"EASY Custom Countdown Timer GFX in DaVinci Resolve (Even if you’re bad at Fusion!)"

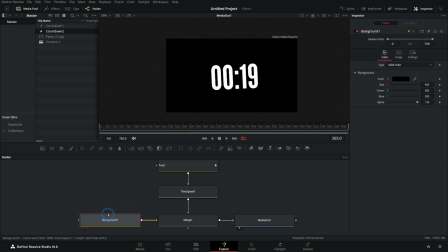And if you're not that into Fusion, I mean, you could just take this background and turn this alpha down like this.
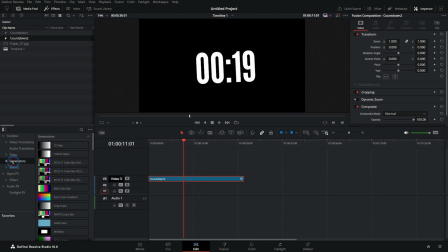And now you can use this as a layer on your edit page and then, you know, use whatever you want as a background and you can kind of combine it that way.
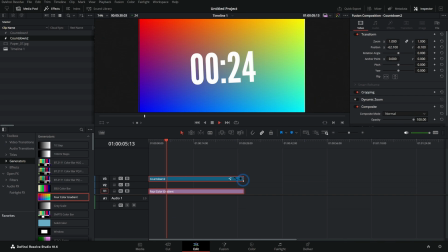That makes it really simple to kind of build something that you want in the edit page. And again, you can make this longer or however long you want your countdown. So if you don't really want to dive into the Fusion page a whole lot, you kind of have your own customized countdown asset here that you can use on the edit page and combine with other layers on the timeline. But if you want to take it to the next level, you can do some fancy stuff in Fusion. If you're new here, my name's Casey, and I want to teach you how to use Fusion. I have tons of videos on that, including a free free workshop on the 9 nodes that you need to know to make so much stuff in Fusion. If you feel like you go to the Fusion page and you're overwhelmed, this is a perfect starting point for you. Totally free workshop. There's a link up there as well as in the description. Okay, let's take a minute and stylize this timer in Fusion.
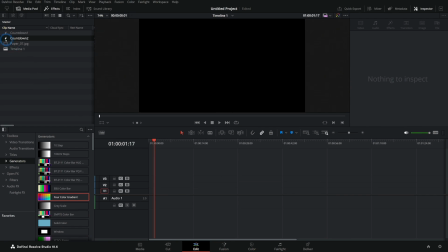I'm gonna get rid of our timeline stuff and just go back and double click on our Fusion composition.
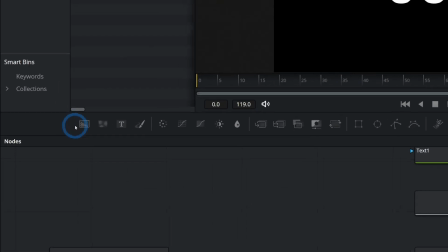And now maybe let's make a new background. I'll just click on the background and drag that here.
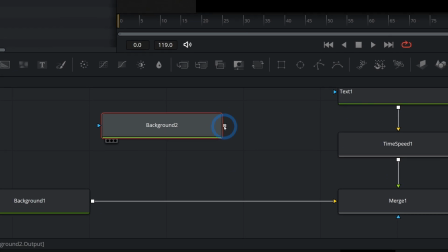And this time, instead of dragging Emerge node down, I'm gonna take the output of this and just plug it into the output of the background.
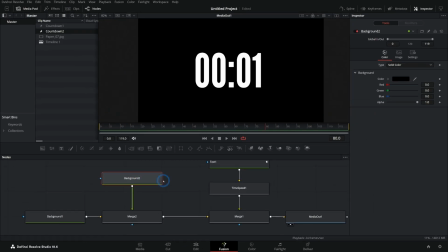And look, it makes Emerge node right there automatically. Isn't that cool? For this background, we're gonna make this fancier.
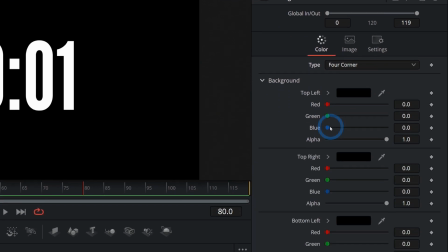Over here in type, let's go to 4 corner. And I don't know, let's boost up some of these corners here.
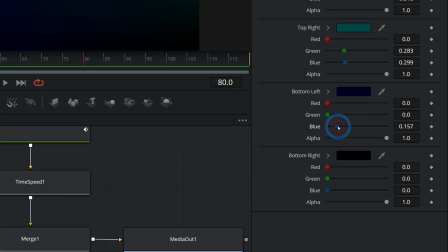Let's make like a cyan-ish kind of corner, maybe a dark blue, green, something like that.
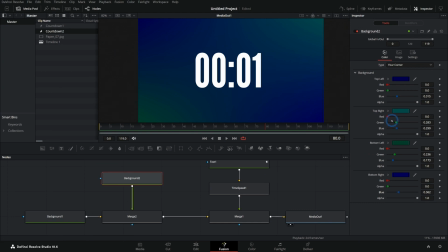So now we have this kind of fanciness going on. And you can do anything you want to kind of stylize this. Oh, I like that. Maybe we'll do a little bit of that. That's kind of nice. Maybe we'll go a little more purple. Yeah. Let's say that we want this to be sort of like a flickering, kind of like a lens flare. I'll show you a fancy trick here. If you go to the merge node, there's this slider called blend, and that's just the strength of the foreground.
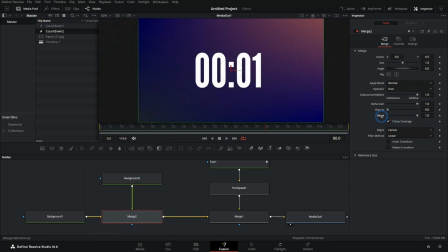That's the opacity, the transparency of the foreground layer here in this merge. And if I right click on this, I can add all kinds of stuff to this, including some modifiers.
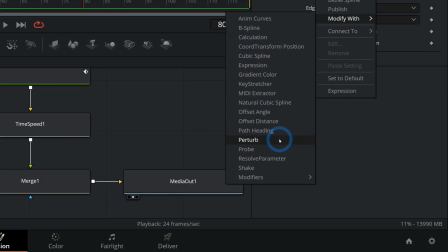And let's modify this with perturb. Perturb is a modifier that's built into Fusion.
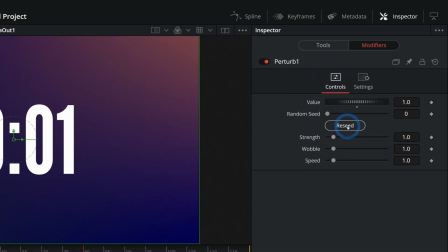And if I go up here to the top and click on modifiers, I can adjust this modifier that I just connected. And what that does is it kind of wiggles this number back and forth.
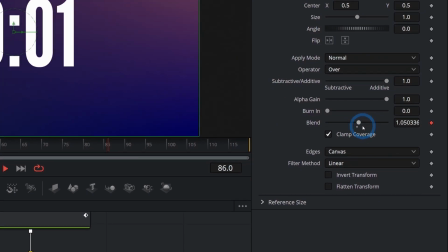See, when I play this back, it kind of moves the slider back and forth sort of randomly. And so you can adjust how fast it goes and how much it moves it and how wild it is.
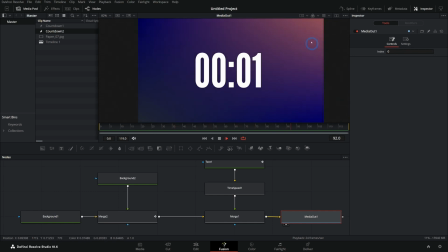But check it out. Now we have this kind of randomly pulsating background that looks like we spent a lot of time doing some fancy lighting or light leaks or something like that.
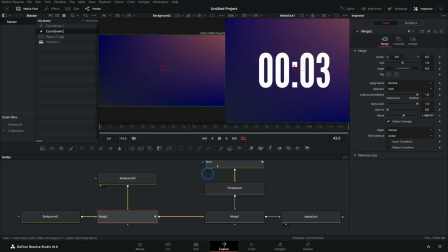But all we did was just make this background. If I hit 1 on the keyboard, we can see the background by itself. And then we just merged it over the black background and kind of just turned it up and down a little bit.
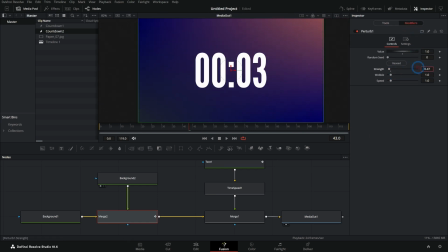I'll go over to our modifiers here and let's just take the strength down a little bit, make it a little bit more subtle. There we go. Maybe take the speed up a little bit. Yeah. And so you can play with this however much you want. You can push the wobble up a little bit and it kind of is a little bit more wild. It's smoother if you turn the wobble down.
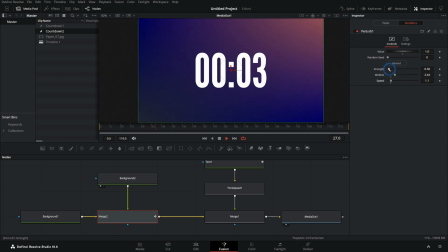Take the speed down a little bit just so we have a little bit of pulsating kind of movement, get a little bit more life, a little more character. We can take our text and stylize our text a little bit. We could do something like go over to the 4th tab, which is the shading tab.
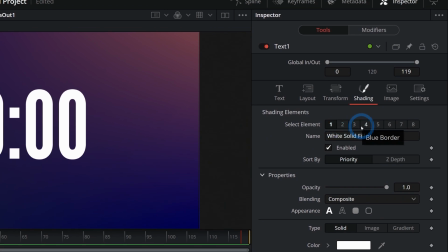And here we have sort of like different layers to stylize our text with. And so by default, there's a solid fill.
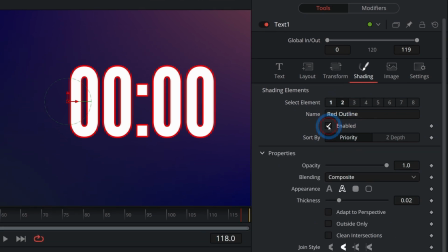But if we go to the next one, we go to element 2 and click enabled, that's going to add a big red outline to our letters.
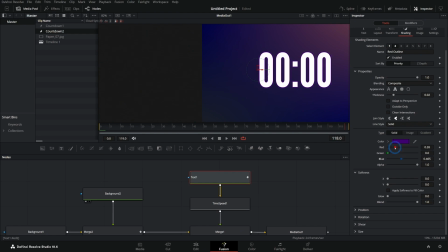Now, I probably don't want this red, so I can go down here and maybe we'll just make this kind of a purple, maybe a kind of a darker purple. Yeah, just so that adds a little more contrast to the edges there.
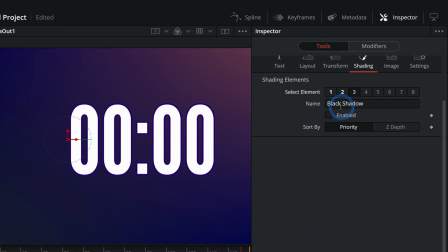Looks pretty nice. We could also go to number 3, which by default is a drop shadow. Psh, leave it like that.
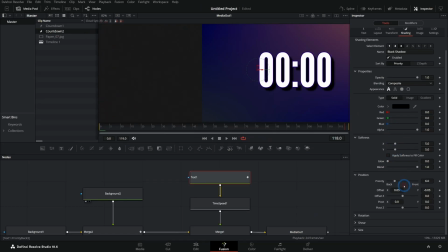Easy way to make a drop shadow. We could also play with the position of the shadow. Maybe I'll just bring it down like that. Play with the softness. Push the softness up on Y a little bit. It's nice. It just kind of has that nice soft shadow.
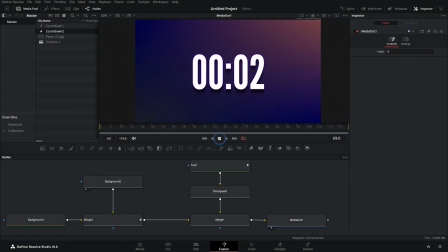And now we've added a lot of style to our timer. Not that much work. Let's do one more thing. Maybe we'll take a texture.
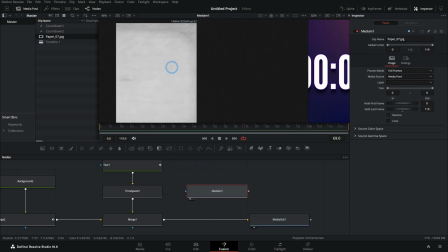I just have this paper texture here. I bring it up in our first viewer. I'm just hitting 1 to bring it up on the left viewer and 2 to bring things up on the right viewer.
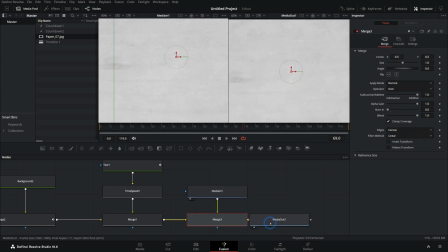So this is just kind of a grungy texture. And I'll just merge this over everything again. And I'll just look at our final result, which is our media out here in our second viewer.
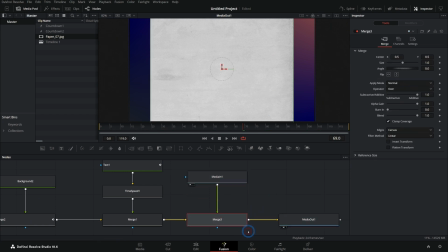And let's just take this media in and I can either select the merge and then just push this size up like that.
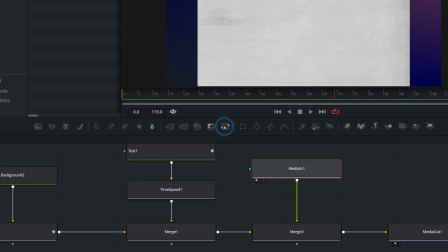There's nothing wrong with doing that. Or you can also add a transform node like this, put that in between the media and the merge.